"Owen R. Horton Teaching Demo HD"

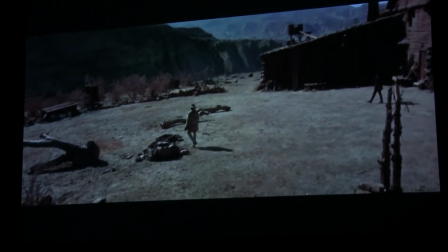The landscape becomes important at this moment, or Leone emphasizes it.
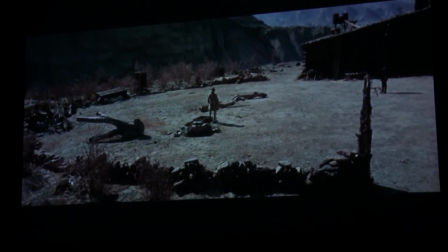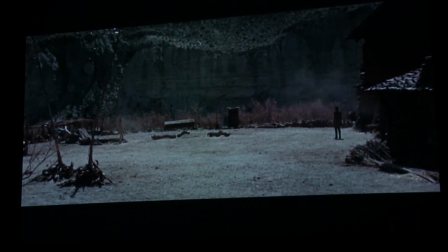And with this long shot, we're meant to take in the characters as part of their landscapes. So if you notice, Harmonica on the left sort of blends in with the background landscape, right? His colors and tones match that natural earthiness, okay? Whereas Frank's wearing all black, okay?
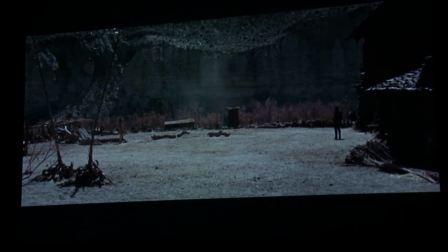This is very important because throughout the story, right,
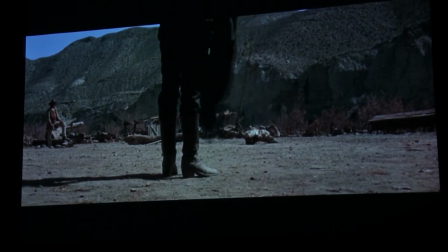Frank is trying to build this railroad through this town, and that's his main goal and the main thing that Harmonica is preventing him from doing.
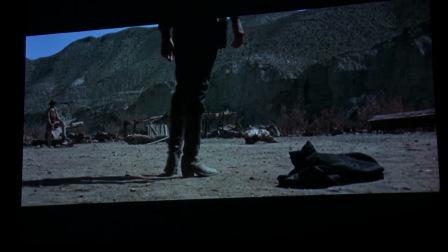And so, you know, Frank even drops his coat here, forcing us to pay attention to the clothing.
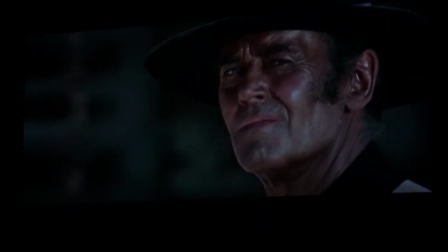Again, notice this right-to-left movement that Leone continues throughout edits.
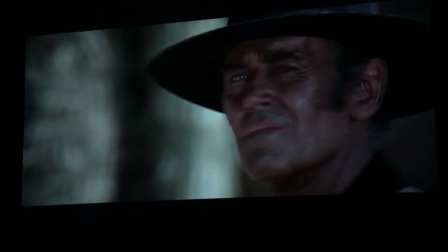As we cut close and far away, the right-to-left continues to happen. Even Harmonica is standing still.
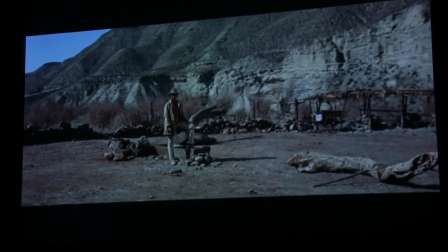Even though he's standing still, we still get a right-to-left movement here in the frame.
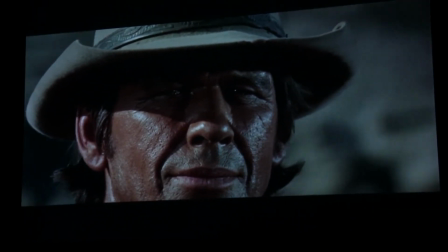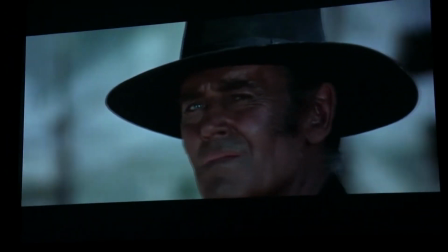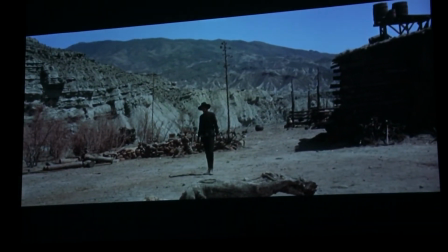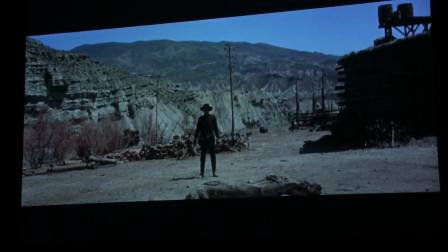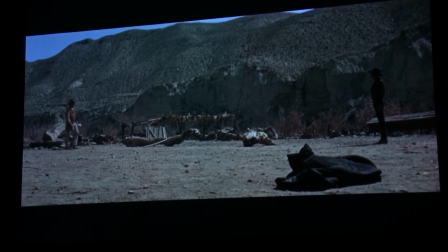Okay, and so the continuity breaks here. Notice that Charles Bronson's character moves left to right now.
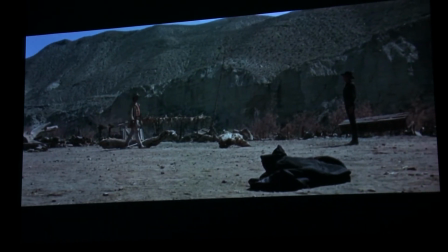This is Leone's way of signaling that that first introductory part of the scene is over,
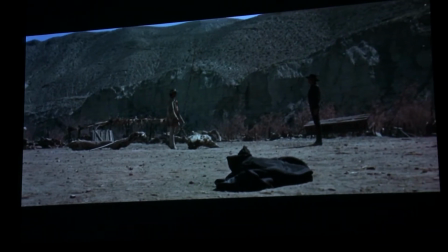and that what's happening next is the secondary, is the second moment of this scene.
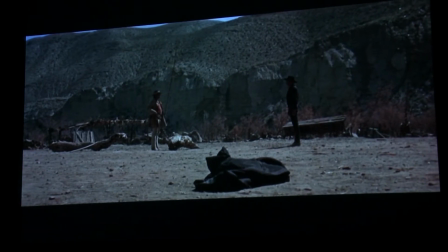And what the second moment is about building that history between the two characters, that so far the audience understands that Harmonica is angry with Frank, but doesn't yet know why.
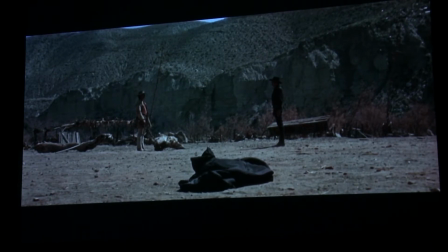And so Leone's about to tip his reveal here of that backstory.
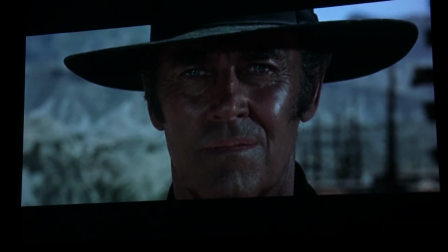The moving in also signals an intimacy. Frank is stationary. This is not an intimate moment for him, but for Harmonica it very much is.
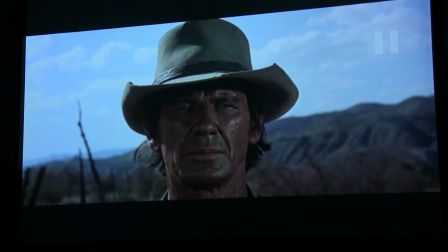And so here's another moment of continuity. How do we distinguish visually that we're about to enter into someone's head? In a novel, we can easily write in a different
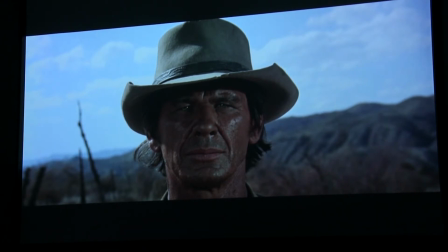first to third person perspective, or we can give some kind of indication that this is a person's thought, simply by using John thought, right? But in a visual medium, there's no real way to indicate that we're now inside someone's head, okay? So what Leone does here to indicate that we're moving from an external scene to inside of a character's head, inside of a memory, is with this slow pulling.
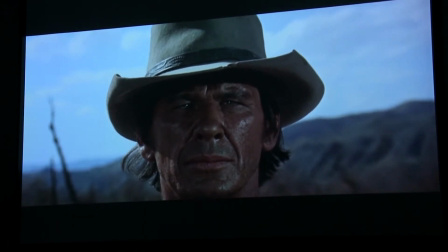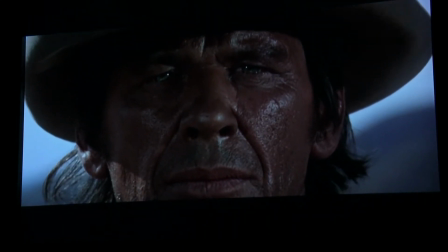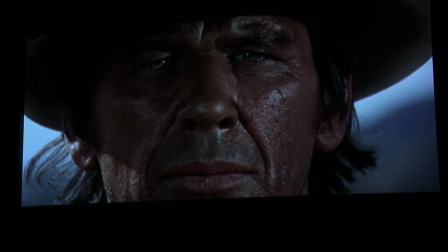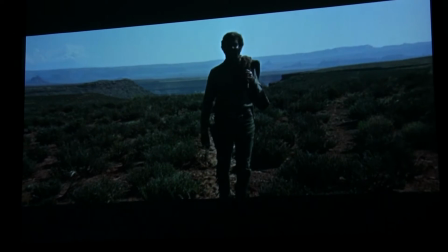Throughout this film, we've seen this image repeated frequently as Harmonica remembers or dreams, but we haven't seen the character's face yet.
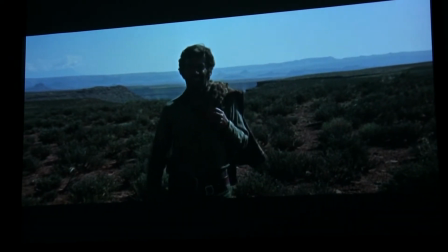And so this is the moment when it becomes revealed that that character, that shadowy man that's walking up, is Frank, is the man in black.
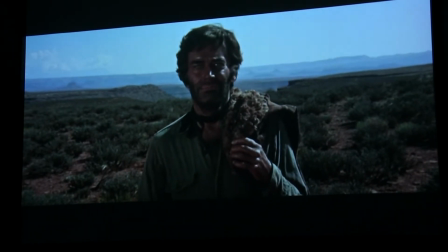Okay. And so this is sort of a large reveal.
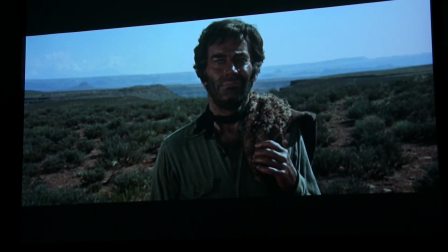Notice how clothing and shape and sort of facial hair indicate this being a different Frank than the one we're seeing right now. This is another important moment of continuity to indicate that this is a Frank maybe from the past, okay, or from Harmonica's mind.